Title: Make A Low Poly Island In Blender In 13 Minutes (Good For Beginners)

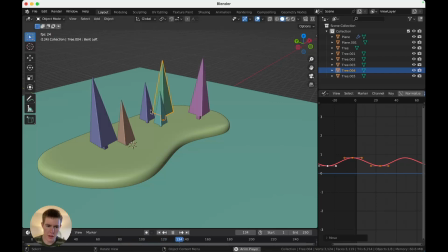So A, G, X, offset. Offset. I'll speed this one up. Make more sense for a little one to go faster, right? Could even have some of them blow a little bit further in the other direction by adjusting that.
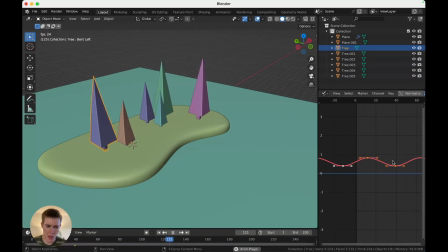And as long as you offset them, you don't have to change the speed of each one, but no, randomness is good.
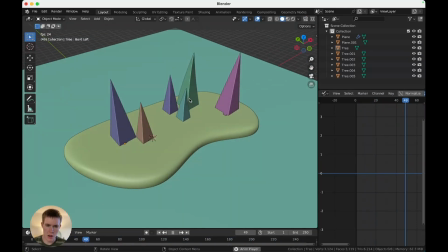Much better. Now they all have their own little lives.
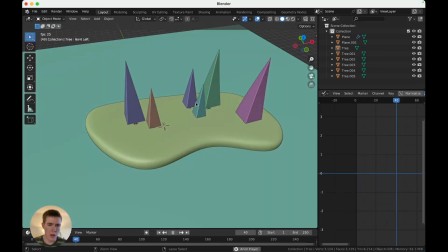Okay, you've got an island with trees and water. Let's add some lighting. Let's add some lighting.
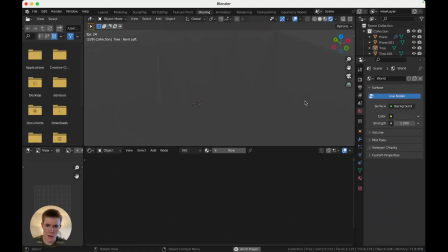We'll go in here. We'll use Eevee because it's fast. Add a light, sun.
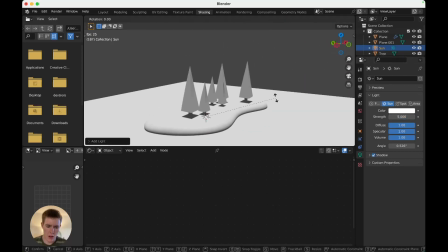And let's crank that up to like 5. Rotate it on the X for shadows.
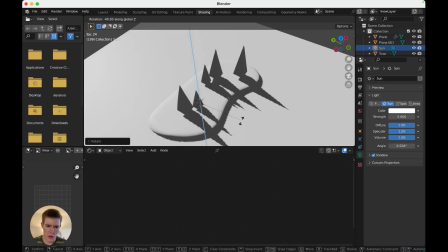Ooh, moving shadows. Beautiful. I'm rotating it on the Z to get a good angle.
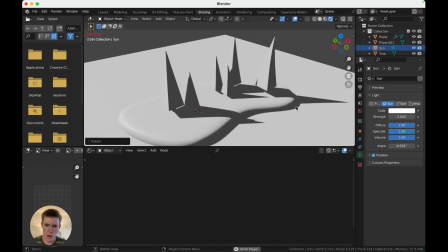Perfect. And we want to turn up the angle so that the shadows are fuzzier. That helps it look miniature.
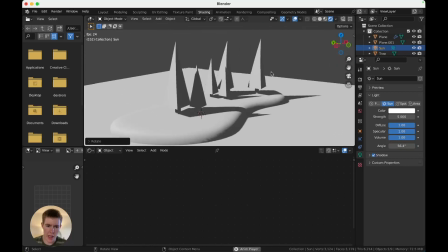And that would show up better in cycles, but we're staying in Eevee, so.
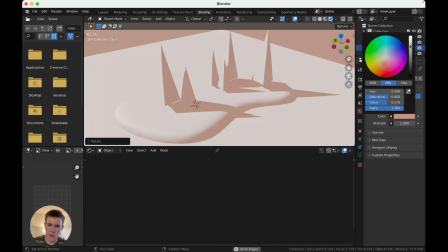Now go to the world and change the color to kind of a light, something light and happy, like a light pinkish or reddish color.
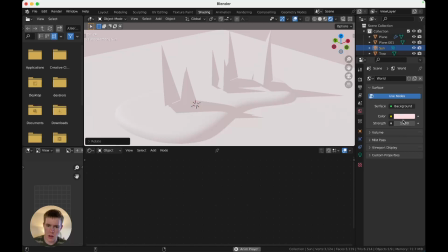And then we can turn down the strength of it, and that will fill everything in with a nice soft light.
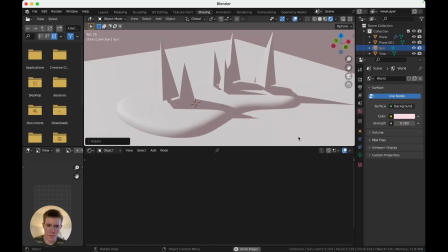So all the shadows are a pretty color. Okay, select the water. Should name that water.
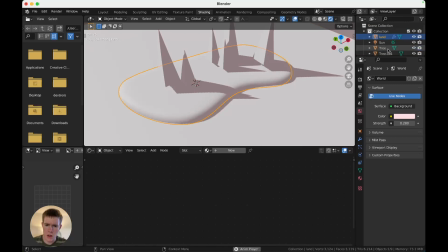That should be land. Okay. Great.
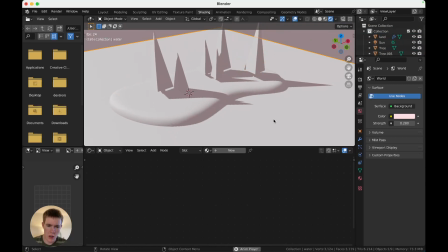Select the water. Grab a new material.
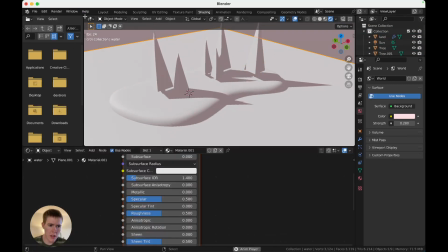And in low poly, you can almost always just leave this how it comes.
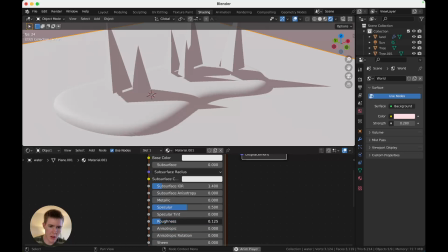It's very simple. You don't need to set up much. We just want this to be shinier. So turn down the roughness. Make this darker.
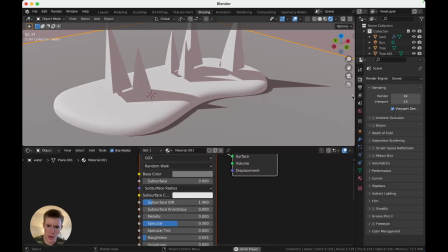Actually make it way shinier. Over here in Eevee, turn on screen space reflections, bloom, ambient occlusion.
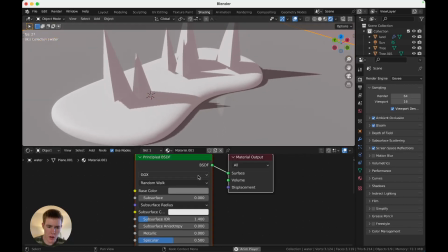Make things more realistic. And let's make our base color for the water blue.
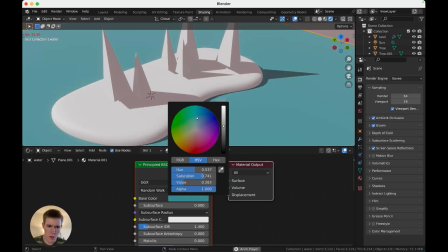I'm gonna pick a
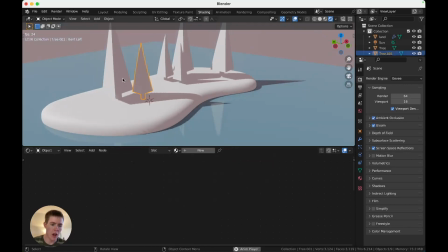kind of a drab wintry blue. Okay, now we need material for the land.
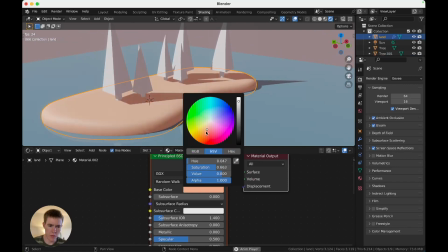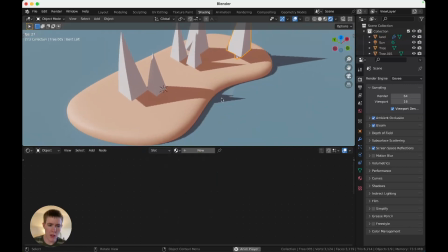It's a nice color, it's warm. Warm tones look pretty. And this land isn't really low poly, but for some reason it fits the look just fine.
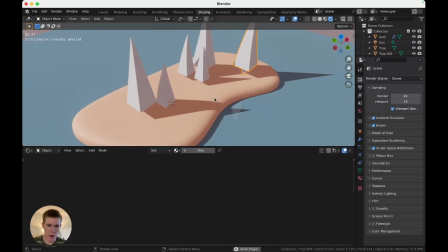So, whatever. And now for the trees.
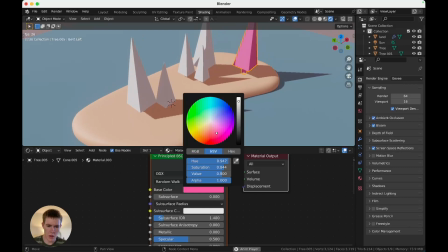You can do unnatural colors on trees and it works fine because it's low poly. Don't know why.
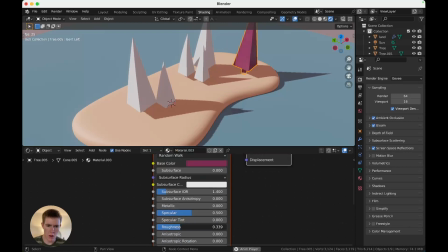And trees are shinier. No? Nah. Okay, yep.
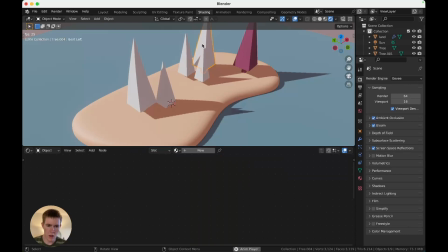Select all of these.
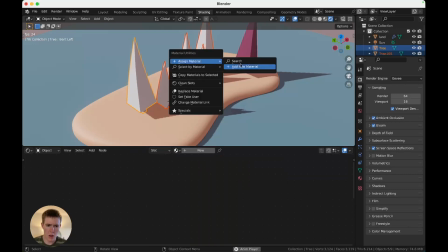If you have the material utilities enabled, you can just hit Shift Q, assign material, and assign tree,
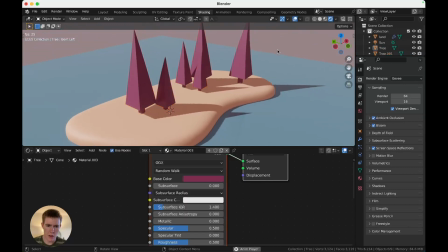which is much faster than doing it a different way would be.
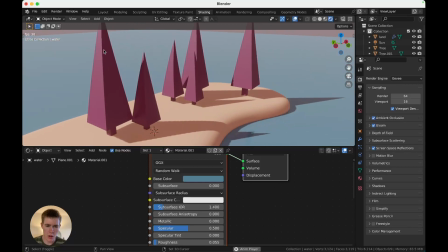And there we have it, a little island with low poly trees. It didn't take very long.
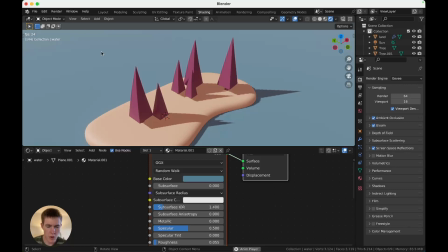Yeah. And you are pretty much done.
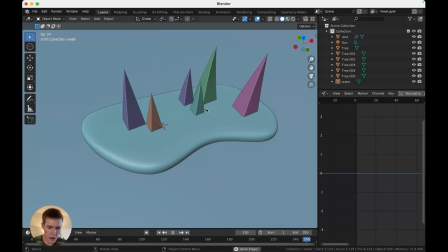Go back to here and make everything big.
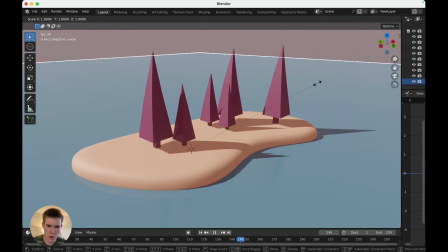Yep, and you're done. You get to go enjoy your work now.
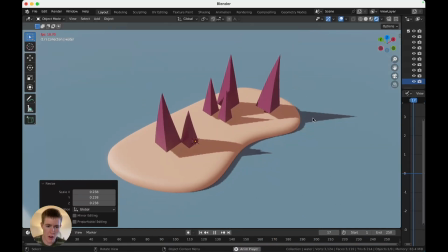You could set up a camera and render this, anything like that. That would be very nice.
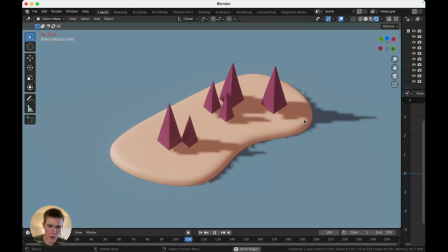You can try looking at this stuff in orthographic. Just hit 5. Sometimes an orthographic view is kind of cute for low poly.
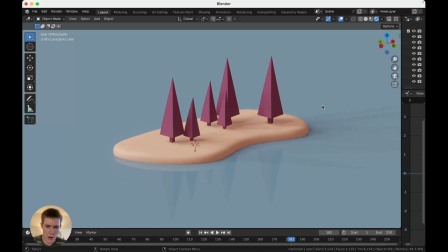And, well, you should probably try rendering in cycles. That generally looks really good too.
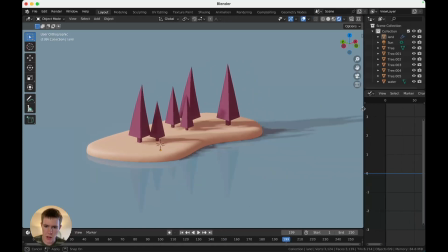And my shadows are really blurry, so I might actually make that sun lamp a little different.